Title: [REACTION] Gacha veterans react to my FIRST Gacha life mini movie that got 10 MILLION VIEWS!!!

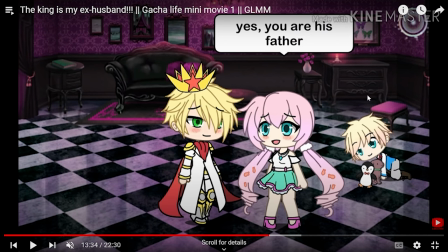But like I wanted it to be less obvious so I didn't give him the golden blonde hair this guy has. He'll get golden hair soon once he awakens his powers. Oh my god 2069 spoiler alert.
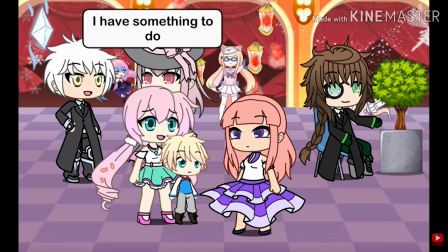Shhh. One more spoilers.
I have something to do.
Why'd she shrink?
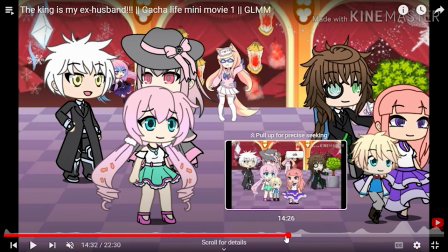Don't do it. Come on please. She shrunk. Why'd she shrink us? So in canon did I make sure she's shorter than Sakura or what? Like was I worried? Oh, she's meant to be shorter. I don't know. Probably. Hey look, this thing is still dancing in the background.
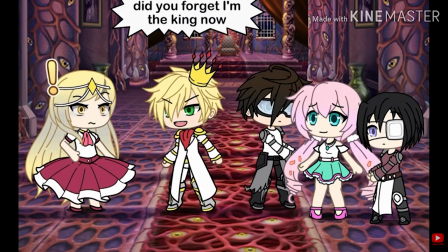Have all the power?
What for?
Did you forget? Did you forget that I'm licking now?
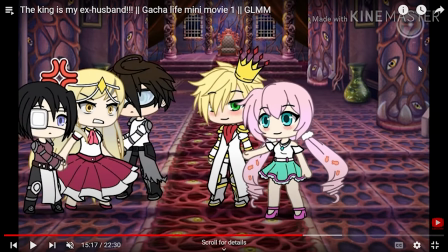Guys!
I thought this was some epic moment right here.
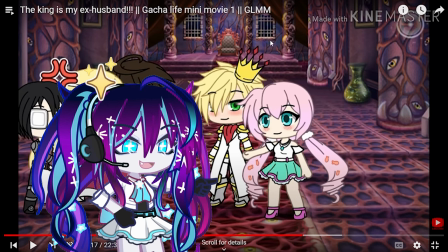Epic plot twist. He has the power now. Anime moment.
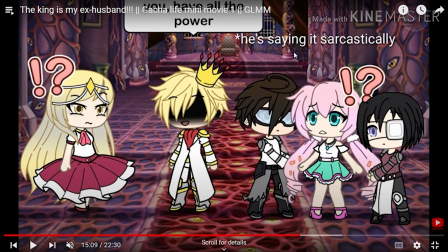and today tbh i think this line over here does need to be clarified because
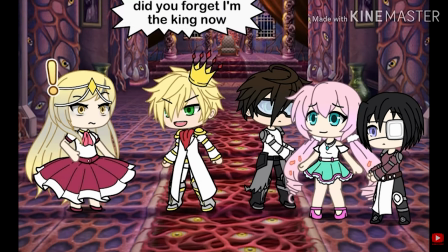some people just cannot get sarcastic yeah the only clarification needed actually
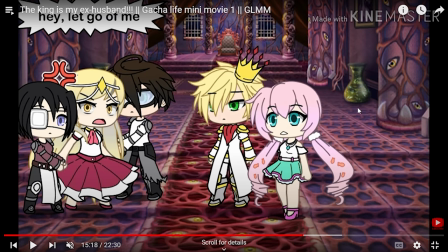anyone who's actually supposed to be there but even this sarcasm is so obvious
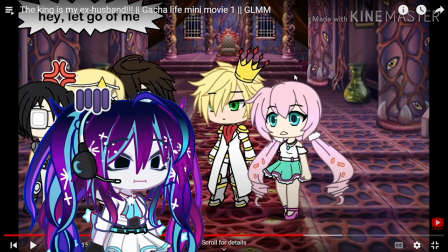oh this my texts are so unnecessary that wasn't that unnecessary that was to
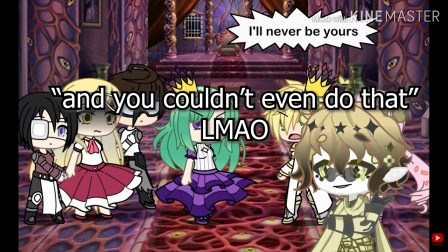keep sakura away from him so he can be mine and you couldn't even do that Oh the plot twist incoming though.
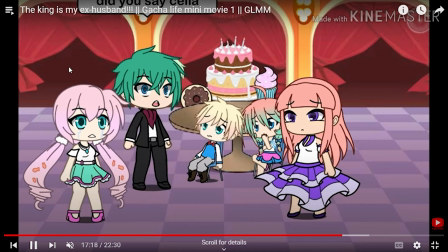Then his father doesn't have to suffer anymore. Did you say Celia? Yeah.
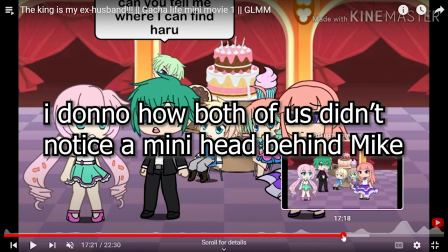But why did it change sides again? Why are they shrinking and growing? I don't know.
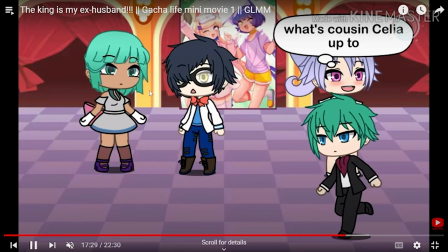Thanks.
Wait.
What's cousin Celia up to?
Plot twist.
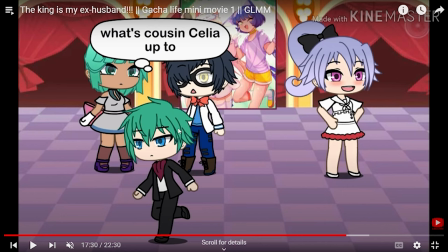Celia is his cousin.
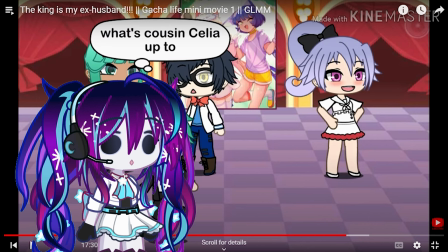I never really intended that but I saw they both have green hair and I thought hey what if I had a plot twist again?
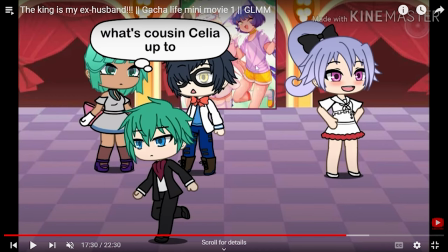Whoa she's a natural born story writer i know right i'm just so good at adapting uncle
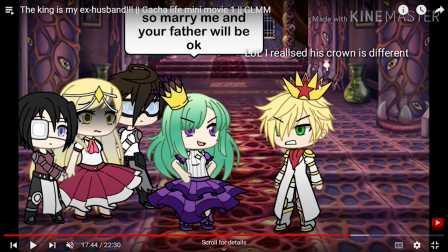uncle well i just realized this clown is different did i need to point that out sorry if i'm
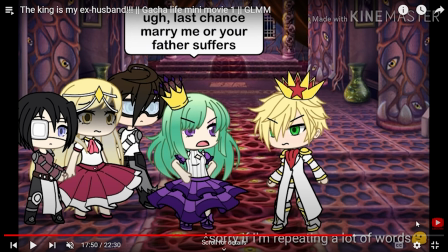repeating a lot of words in much i missed this oh no not not the google emoji i missed this image like really from the crappy tablet devices oh yeah but i made this on my I don't know how you say it.
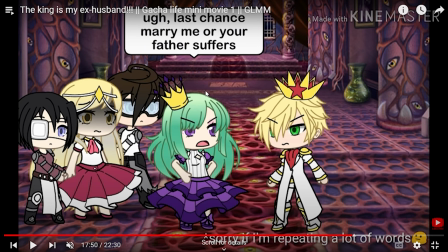I know! I made this on that tablet. You can't imagine Belle now. Yeah. And yeah that thing had only 4GB storage by the way. So yeah that explains why a lot of my screenshots got deleted in Kind Master. Not enough storage?
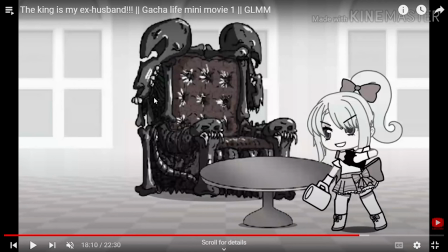I posted a card in the background. I don't even remember that. Oh my god. Part twist. I guess. Why is she wearing such bratty clothes bro? She's a prince. The pigtail. The ponytail even.
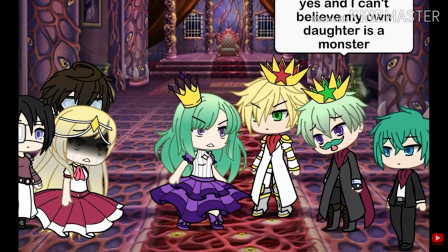So bratty. you can't do this to me i'm your daughter yes and i can't believe my own daughter is a monster
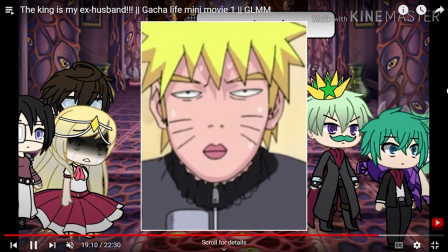yo i want to let you to ruin everything she just launched a one wait if mike's related to royalty then
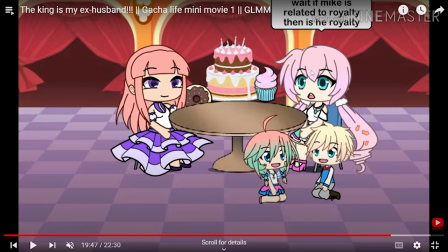is he royalty uh so the answer is final now for future
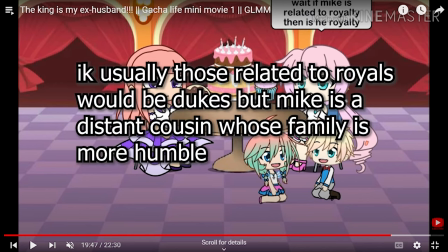viewers he is an earl e-a-r-l What does that mean?
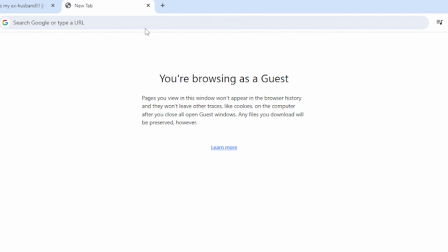It's, you know what, I'm gonna type it. What is it? Royalty Tear.
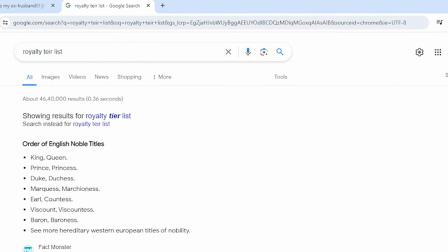I don't know how you say it. Here.
I think that's Celia's voice.
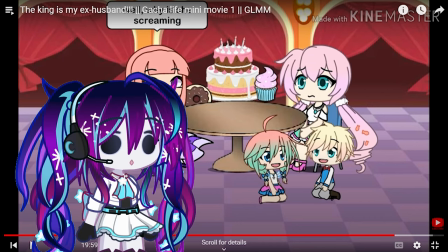You saw that woman for just one minute. How do you know what her voice sounds like?
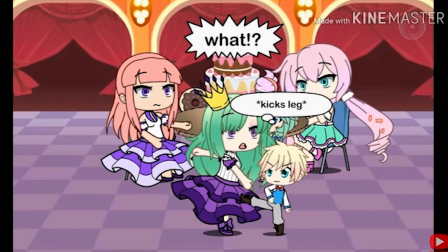I've learned everything I did for me for nothing. Kicks like... What?